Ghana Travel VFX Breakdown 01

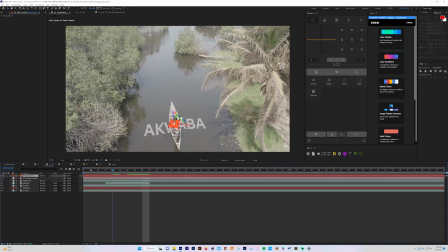973s
Oh yeah, so I created this solid layer, right? And it's just for me to gauge where my track is, in a way. So then I added a text. What's the text?
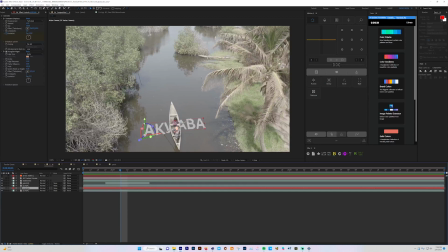990s
Aquaba. So I added this text, but you know the crazy thing is, when I added the text, it goes on top of
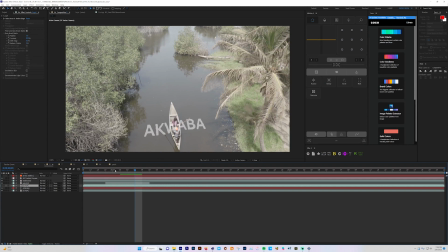1003s
the kennel, and you know that's not realistic. If I play it down, look, it's like, what is this? You know, so we want to have the text under, like, want it to feel like it's underwater, so like it's under the kennel.
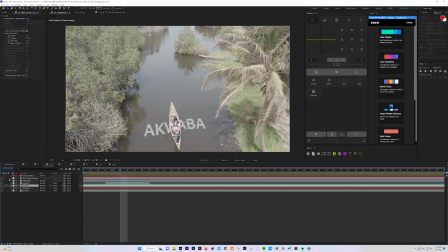1020s
So what I did was, then I duplicated my the actual footage, and then you can double click on it.
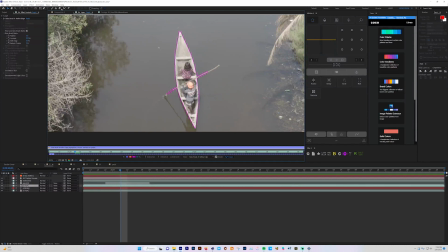1033s
You can see right here, then this is where I was able to use my roto brush tool. So with the roto brush tool, all you just gotta do is, once you double click on your footage and you click on, see, roto brush, then you not start painting on. For the most part, once you do like
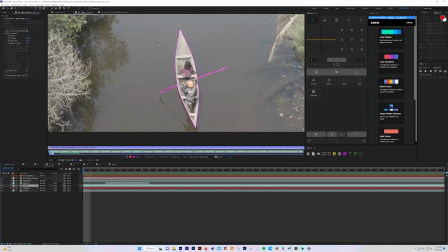1054s
the first frame and you click spacebar, you hit spacebar, it's gonna play through your entire footage and will try to gauge from what, you know, from the first frame that you already
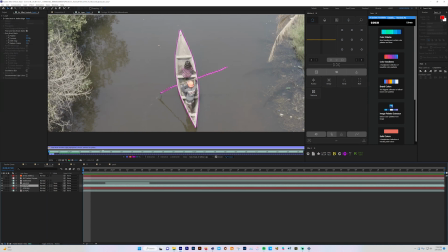1073s
added all that information to. But you know, you might need to do some few tweaks here and there, but yeah, I'm just gonna play back and you can see how this played back.
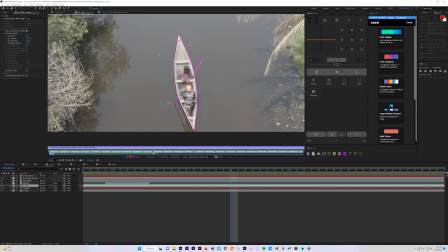1090s
So anything inside the ping is what is being rotated out, just so you know. So I have it all the way there, and so once you have all that rotated, then you have to press on this freeze.
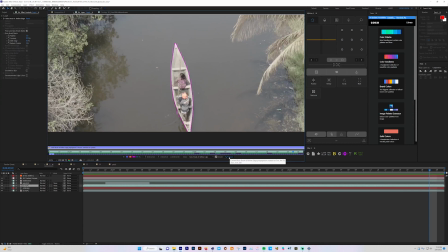1108s
So that's what's gonna actually generate your roto for you. So once you press that, you can see right here, it says the roto brush, you have feather, contrast, whatever, you know. And you can also use motion blur with it. So if I now go back to my main comp,
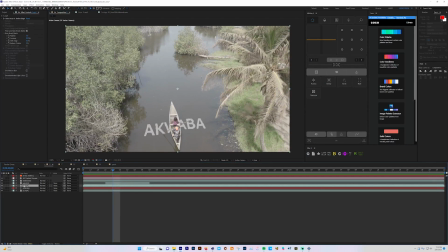1126s
because I've rotoed out the guy on the kennel and the guy on the kennel, so now all I have to do is now put it on top of the
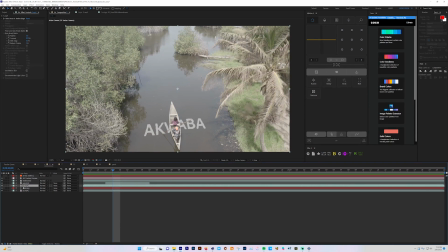1139s
text, because then that's what will give that, because now it's covering that, the part of the text that was on top of them. So now it gives it more, you know, more realistic feel that it's underwater.
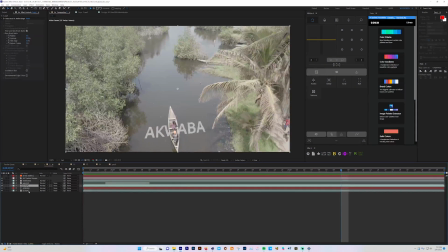1154s
And as far as the treatment that I give to the text, so what I did really was just added displacement. So displacement is what makes it a little, like, you know, because water doesn't stay still just like that,
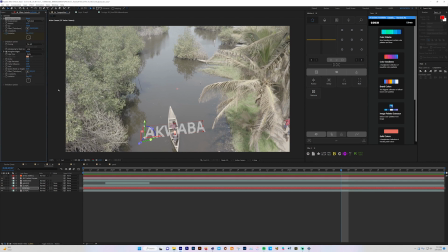1171s
especially when something is moving on water, it's gonna ripple. So that was the effect that I was trying to go for. Like, if this text was actually underwater, like, how would it react? So I mean, it wasn't perfect, don't get me wrong, but I think it works, you know.
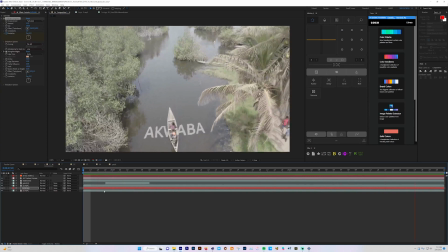1190s
So yeah, I added turbulence displacement, and I also had the rough edges. So rough edges, I just thought, so even if this text was underwater, like,
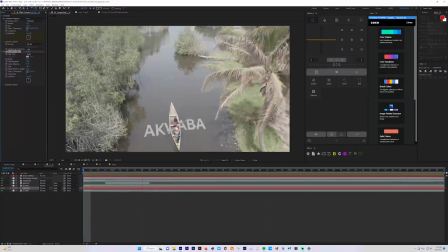1204s
I want to give it a little bit of that, like, you know, I just wanted it to ripple. So I added that, as you can see. And yeah, that's really that with that.